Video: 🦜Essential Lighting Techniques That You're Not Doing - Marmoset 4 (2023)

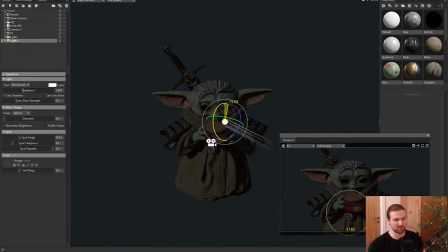244s
So with the main light, what you're trying to achieve is quite a harsh shadow, usually to split the character in two. So for example, from above, we can change this direction and just make sure that there's a long shadow being cast across the face.
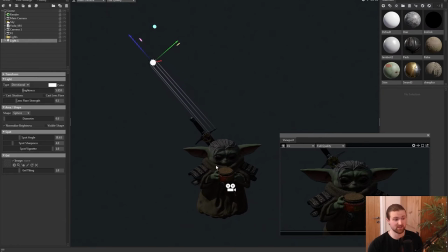260s
So Yoda's a bit of a funny one because he's got quite a flat face. But with humans, it would obviously be more spherical and easier to obtain. So I'm not going to sweat it too much, but that's a good start. Also, remember to rename them. That's going to help you when it comes down the line. What probably is easiest now is just to press Control D to duplicate your last one.
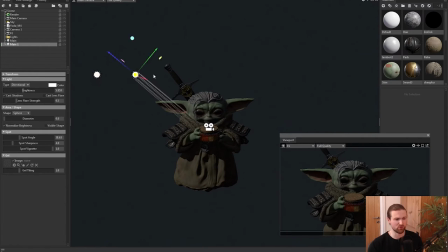278s
Make sure it's sort of in your viewport region so it's easy to click and manage. I'm just going to drag that one off to the side and come to rotate by pressing E. And this one, I'm just going to counter rotate and basically aiming to fill any shadows that I've got.
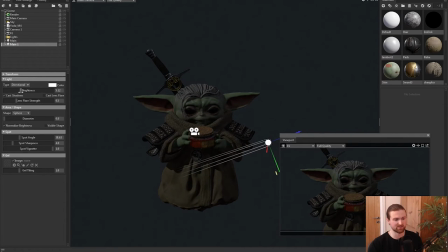292s
I can turn the brightness down here and I barely want this to be applying to the model because I still want that original shadow to be showing. I'd come back to the original main light and just turn that up just so you can see it and make sure to name things.
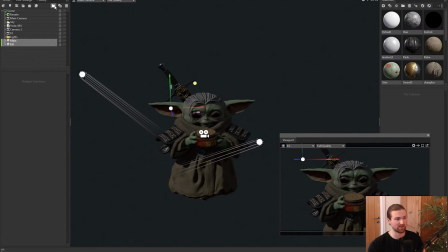307s
Usually what to do is take the main and fill light, and then I put those in a folder and I just call it primary. And then obviously make sure that that primary is nested inside of lights. The advantage of that is now that we can turn off the primary light, so the main and the fill at the same time, because we're going to be later testing different elements.
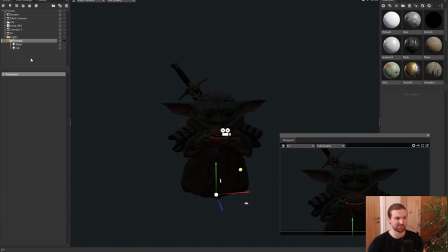324s
Next stage, what we're going to do is add something called a rim light. So a rim light is classically cast from the back and it's used to separate the subject from the background. So from this, we create a primary folder. I can just duplicate that and we're going to use this.
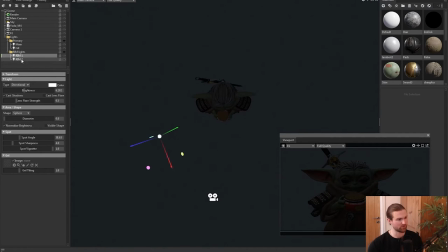337s
So rename them first. I'm just going to call it rim one and two. I'm going to look from above and then just adjust the rims so they're the back left and back right.
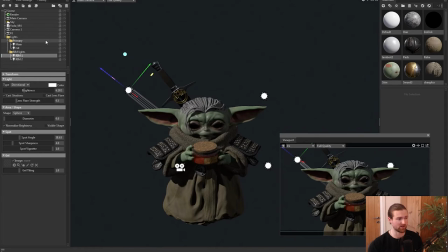346s
So now what I'm going to do to make this easier and more accurate, I'm going to hide the primary folder and focus on the rim lights. Also hide the second light. So the first one, what I want to do is just rotate it so it's at such a harsh angle that I can barely see the front,
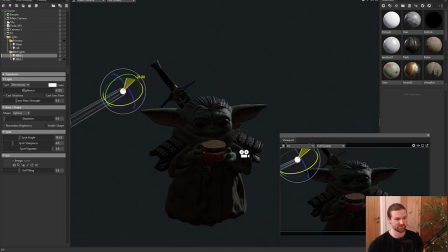360s
but it's outlining the character almost like a silhouette. So as this is the left one, just start to rotate them. What I also like to do is turn the brightness up to really harsh value,
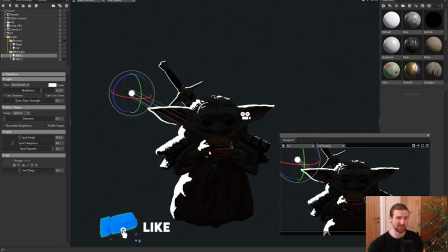371s
and then that means we can see the border outline, and then at a later date turn it down so it blends nicely together.
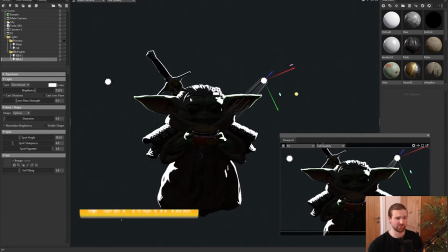377s
So I'm just going to do that now for both. So looking at the attributes of these two lights, they're doing a pretty good job.
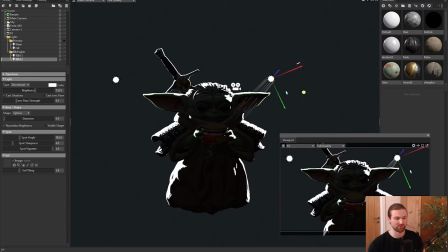383s
So I can see almost like a complete border outline and silhouette of the character. So that's going to make it pop when it comes to the render. And then I'm going to tone them down once I bring the primary lights back in. So right now it's probably looking a little bit harsh, so I'm just going to tone those two down.
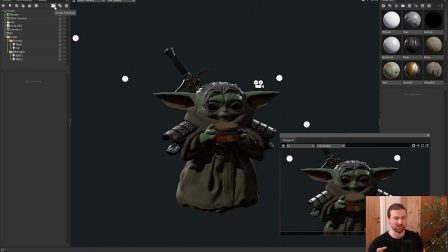398s
Now we're going to move on to the second phase, which is highlighting specific areas of the character. So I'm just going to add a new folder and call this highlights. From here, I'm going to add a new light.
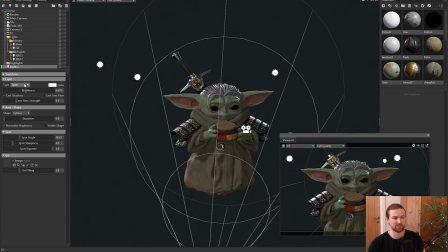408s
And this time we're going to use something different. We're going to use something called a spotlight.
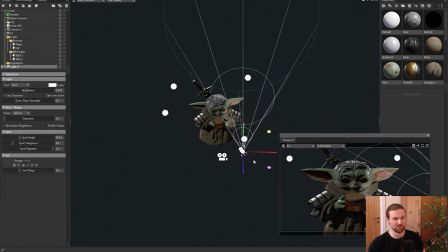412s
So it's what you can imagine with a standard physical light where you can point and shoot and it has sort of like a cone angle on it. You can change all the settings of that cone. So change how wide it is, how thin it is. Also the sharpness of the fall off. I usually like to go for quite a low sharpness down here.
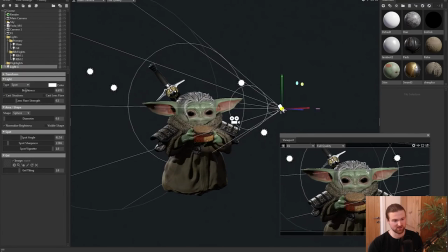430s
For this light, I'm basically going to position it because I want the face to be the main attraction. So I'm going to turn the brightness down. And then I'm just going to position this in a way where it highlights the face that I want, but also doesn't destroy the shadows that I originally had in the main one.
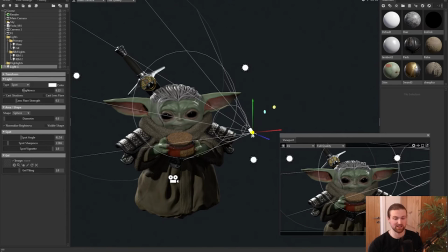445s
So you can make this as basic or fancy as you like it. I usually like to just make it basic. I'll usually look at this thumbnail down here and see what effect it is having when I move it.
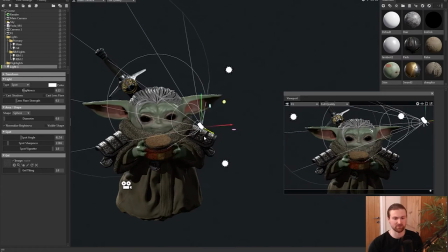455s
So for brightness, I usually move the light back and forth, and then the natural fall off sort of changes the brightness.
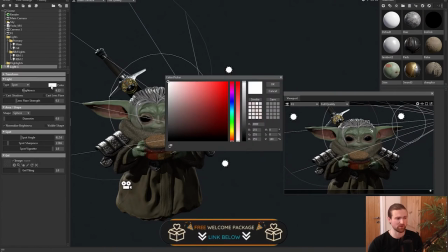462s
I do like doing that. And then also at this point, I'll probably put a warmer color to indicate sort of like a sunlight.
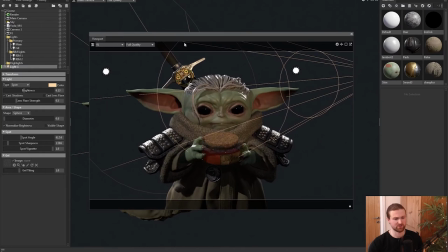469s
It depends what sort of theme you're going for. So just from those lights, we can observe a couple of things. So just by accident, it's sort of giving this cool effect on the sword in the background you can see here. So I might want to make sure I'm keeping that element. What things are lacking, I'd say the glass isn't being rendered very well.
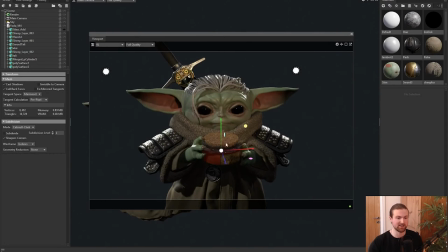486s
It needs some more light application there. Maybe the eyes aren't popping as much as I'd like to.
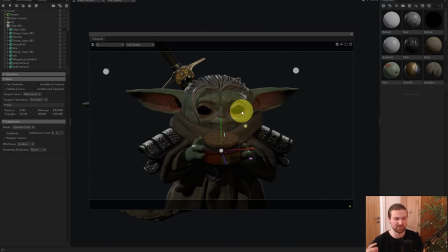491s
So maybe some other lights can enhance that.
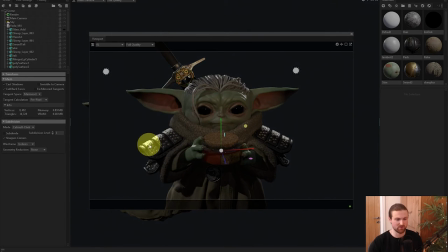494s
The spauldrons, those are coming off okay. I can see that these are metal.
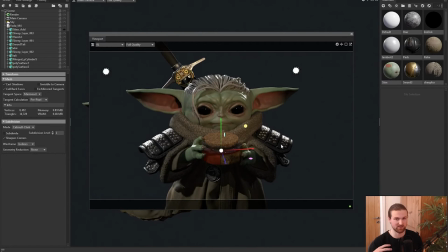498s
Maybe additional light would be good to see sort of like the leather reflectivity and the roughness of that. And potentially the lower half of the object, you know, I've got an interesting element, which is the talisman. Maybe I also want to make that highlighted so when people see it, they can't miss it.
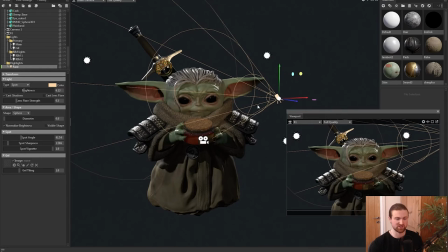515s
Oh, so we've gone through a directional, which doesn't have a cone. It just sort of does the entire world. We've now gone through a spotlight, and that's to highlight the face. The next one we're going to do is an Omni, and that's just to bring the talisman and the water shader out.
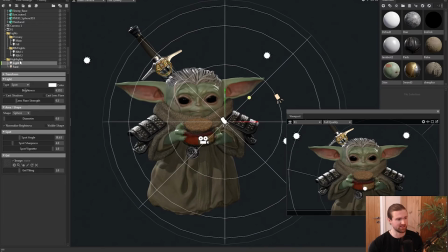529s
So I'm just going to add another light, put it into the highlights folder. I'm going to change this to an Omni light.
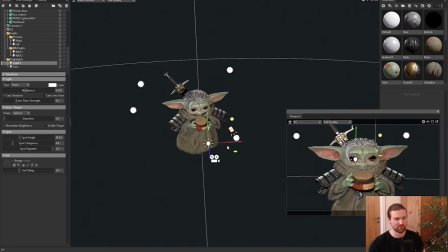535s
So basically it radiates out at all directions. And obviously you can see the effect it has here.
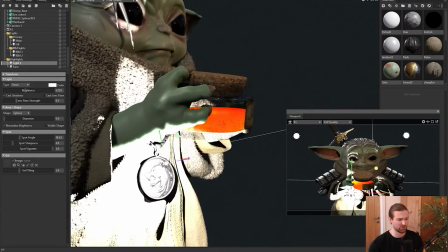542s
I'm going to pull it down towards the talisman, and maybe an opportunity to actually put it behind the potion here to enhance it.
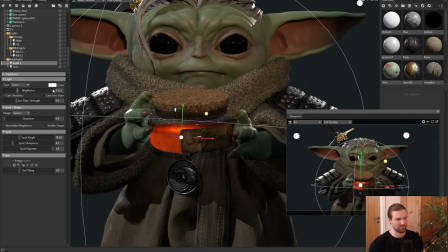550s
Turn the brightness down. And maybe add a little bit of a fake effect here.
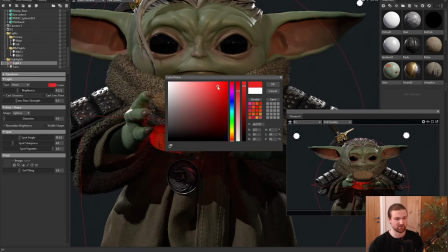555s
So obviously the potion is red. Now, if I come and turn this to a red value of the color light,
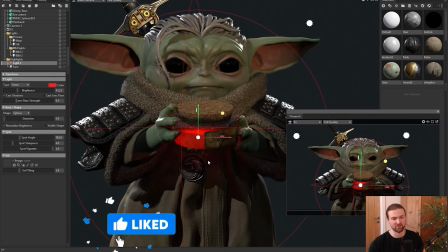562s
it's sort of like giving the illusion that advanced lighting technology is happening here, sort of like casting on the talisman.
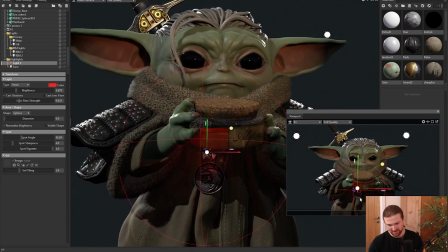568s
So you can totally fake certain things. I've positioned it here, and from the image, it's sort of giving a nice reflectance on that metal. What I'd be careful of as well is not to have too many shadows in the scene.
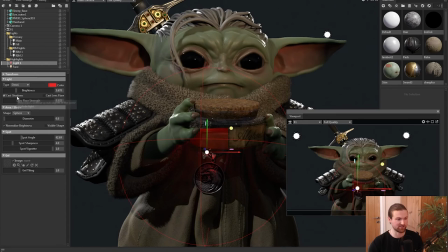580s
So for example, I've added this highlighter, and under cast shadows, I'm going to decide if this is actually making a big impact or not.
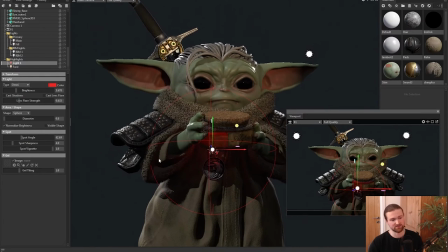589s
It might even look better. So if I untick cast shadows, Not much has changed, and I'd actually say it's a lot better. So any excuse for you not to have a shadow, I'd probably take it.
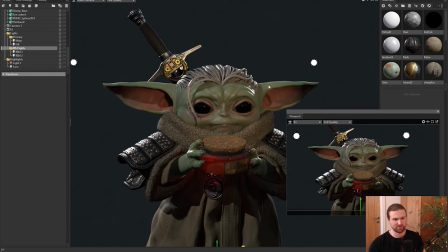598s
Okay, so now looking at it, I'd say that the rim light on the ears is not that great, but it's quite good on the body. So instead of changing the rim light to try and solve everything, it'll probably break other things. I'm going to add something called rim light support. So under the rim lights folder, I'm just going to add another folder. I got rim support here.
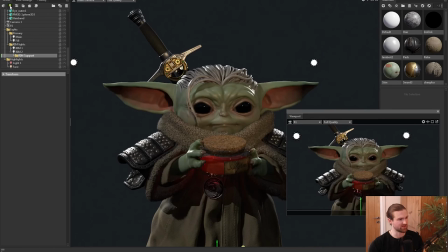617s
This time I'm going to use some Omni lights and see how they work.
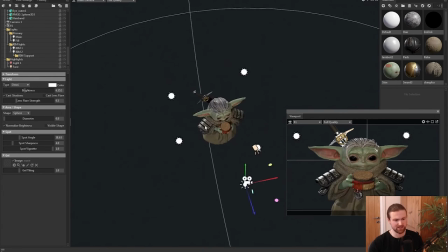621s
So I'm going to select Omni, bring it behind the head, just behind the ear.
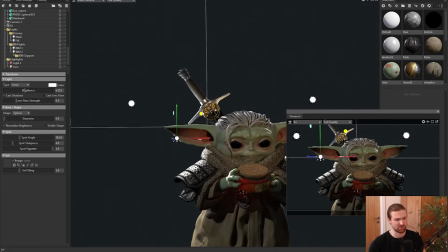627s
Then obviously I can change the radius of this and how much effect it's having. Right now, what I'm doing is I'm looking at our screenshot render, and then I'm moving this in the viewport to see the effect and the desired effect I want.
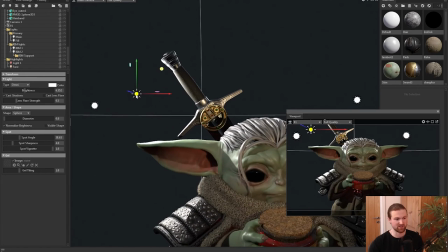640s
It might be the case that the Omni is attacking things that you don't want.
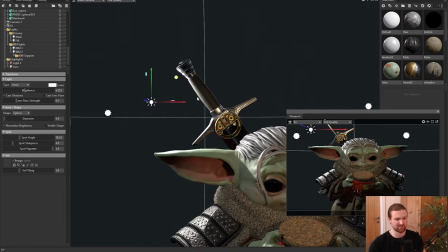645s
So for example, it's doing the sword up here, but I quite like that effect. It's actually bringing out the normal map and height information I've put in there.
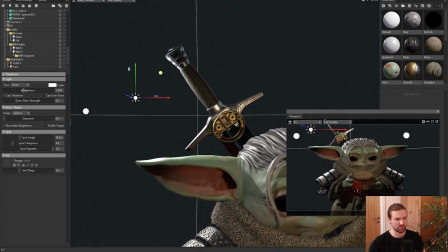652s
So I'm going to keep that light for the time being. Obviously, you can change the brightness to your desired effect. So take that light and drag it into rim support. I'm going to call it support one. Control D, I'm going to take the other rim light and then put it behind the other ear.
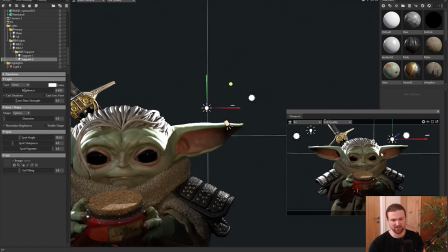667s
I'm picking and choosing what effects I like here. It's sort of bleeding onto the main face, but I think that's quite a nice effect, so I'm going to leave it there.
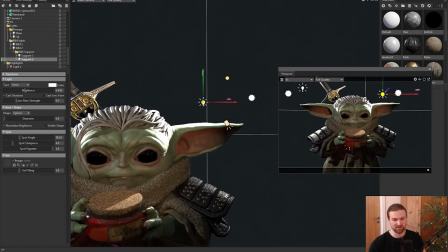674s
Also, I'm seeing that when I move this rim light, it's casting a shadow on top of the flat cork surface. So maybe that could be an interesting light element. So you just got to play around and see how much interest you can put in a flat surface.
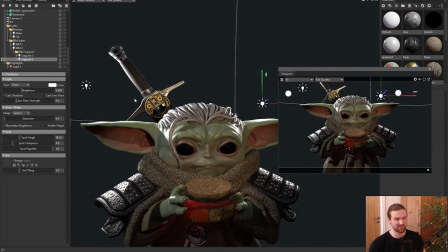687s
Another option that we have with these lights that we can change the color.
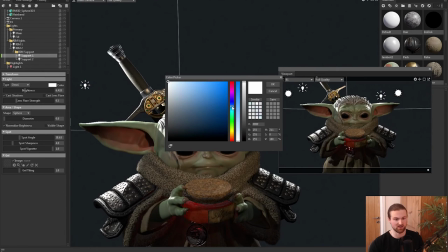691s
So sometimes in a rim light, it's nice to put a very cool color, especially if it's near some metals.
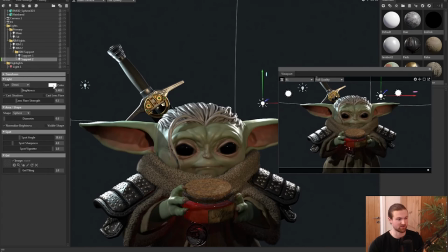698s
It usually has quite a nice effect on it. And so I'm just going to select the both and by eye put a blue sort of like light color in there.
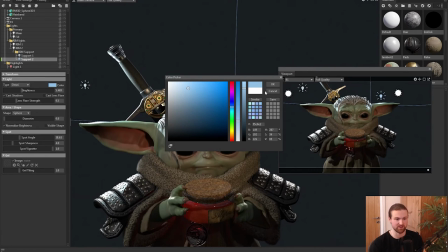705s
Makes it look a bit more like a sky reflective feel. Now what I'd say is that's sort of like the baseline of where I'd start.
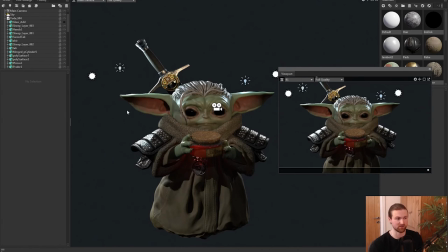712s
I'd start to adjust from this point, maybe add some additional lights that you can think of. Finally, what I'm gonna do also is add a fog effect. So that's just gonna give us a nice bit of depth and bring a bit more realism into the volumetrics of the lights that are around this 3D object.
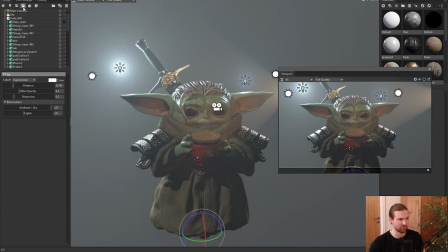728s
So in the top left, there's new fog, and it's gonna come in pretty harsh.
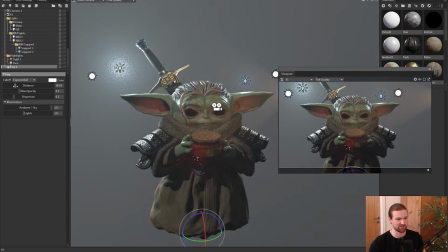732s
But what you can do is turn it down so you can change things like the distance and also the maximum opacity.